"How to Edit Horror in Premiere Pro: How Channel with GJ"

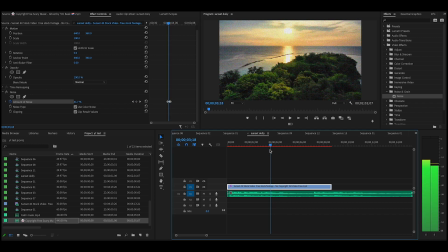4:15 And then, so after it comes in like that a little bit, it's almost like something, the frequency is coming and dialing in. It goes back to normal a little bit. And then I'm going to take it up just a little bit more, and then I'm going to do it again.
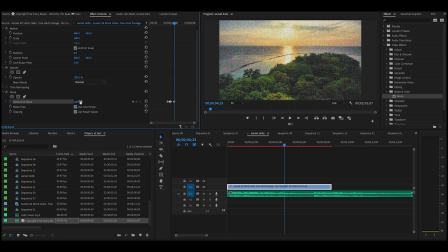4:27 I'm going to do another keyframe, and then I'm going to increase it. And then I'm going to go forward, this time a little bit longer. And then another keyframe, and then I'm going to hit my reset parameter. So this way we got two. I press play. First one's shorter, short, long.
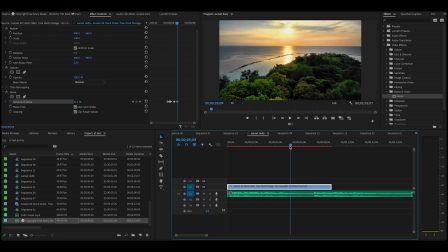4:47 Okay, so when we have those, that's really cool. That's a really cool effect. And one of the ways to accentuate the fact that you have video noise is by giving it some audio noise. So I'm going to go down here, and I'm going to find some of my TV static noise.
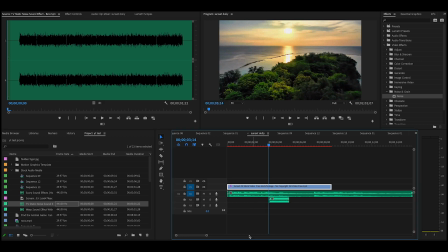5:06 Just going to drag that down here, and then I'm going to zoom in so you can see it. And we know that this is the beginning of our video noise right there. You can see it coming in. So I'm just going to drag it over there.
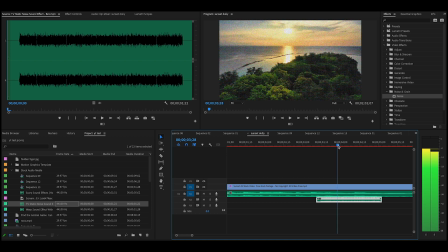5:23 And so we're going to get a little bit of that. And then I want to cut it out when we go back to normal like this. So I'm going to just give it a razor blade cut. Grab the razor blade, then go back to the selection tool. I'll just move this other one over and let you take a look at how it sounds and how it looks.
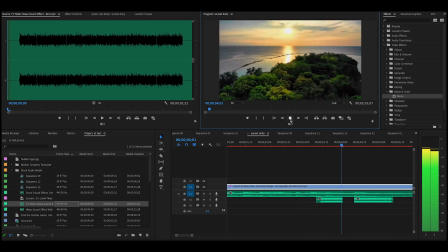5:42 So press play. You see that? Just a little bit of static, and then the next time we come in, then we're going to add a little bit more static. So it goes like this. There we go.
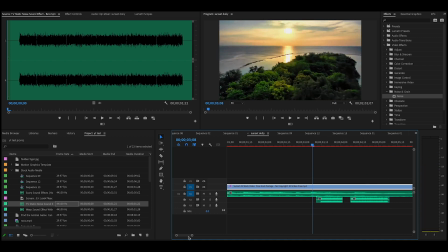5:58 So we got two pieces of static here in our audio and in our video. So now as we press play, you see that? It just makes it look that little bit of scariness together with the music.
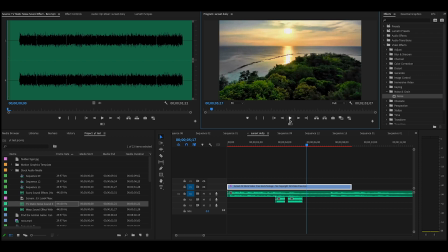6:14 Something is trying to interfere. Something's trying to mess with the frequency. Something is definitely there that we don't want there. So it's creating this sort of scary type of thing. And then as we get closer, we can add another effect.
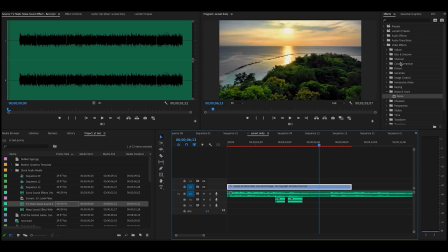6:30 And on this effect here, well, let's look at some of these other video effects we have here. Blur and sharpen, yeah, generate, immersive keying, noise, we'll get that out of there. There's a whole bunch of different things that we can do. But I think one of the things that I'm going to do a search for is maybe some sort of video warp.
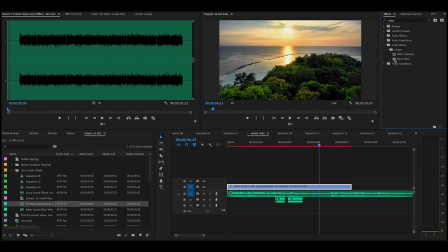6:51 And there it says wave warp. Okay, let's try that and bring that down here.
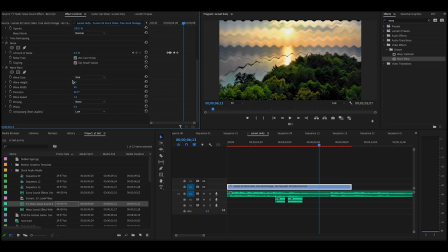6:56 We'll go down to our effects controls. And there's the wave warp. Let's see what that looks like when we change. Oh, there you can already see. That looks kind of freaky, doesn't it? That looks kind of cool. Okay, so let's put that in there. That's a sine, but there's different ones.
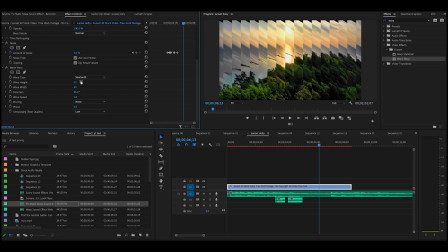7:15 We can do sawtooth. That might be kind of cool. Well, maybe not. I thought it'd be better. There's some more noise again, like this. Well, maybe we should go for that. Maybe we should just go for some noise. Because we already used some noise before.
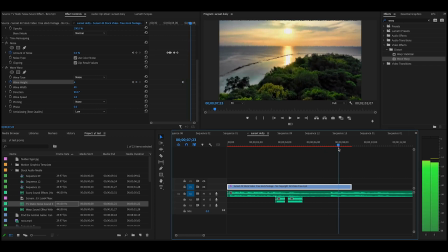7:32 So let's just lock that in, see what that's like, and then we'll bring it in this way, and then we'll just increase it like that. Put in another keyframe. Oops.
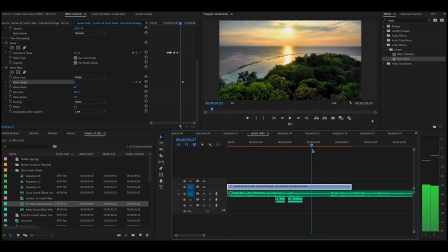7:47 Bring that back. Let's take a look at that. Let's just look at. We're just experimenting here today, but that's what you have to do. You know what? I really don't like that at all. I don't like that at all. So what I'm going to do is I'm just going to block that out.
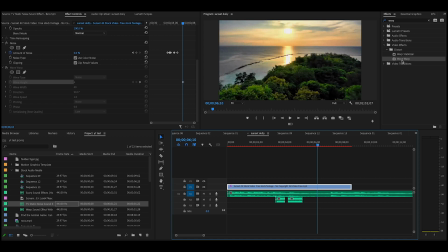8:04 And I want to go with something else. And I was hoping that that wave warp would be better. So let's go back down to our video effects. And maybe something under distort might be better. We have turbulent displace. That looks interesting.
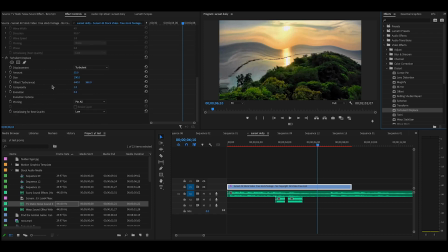8:21 I'm going to bring that in. Let's go down to turbulent displace.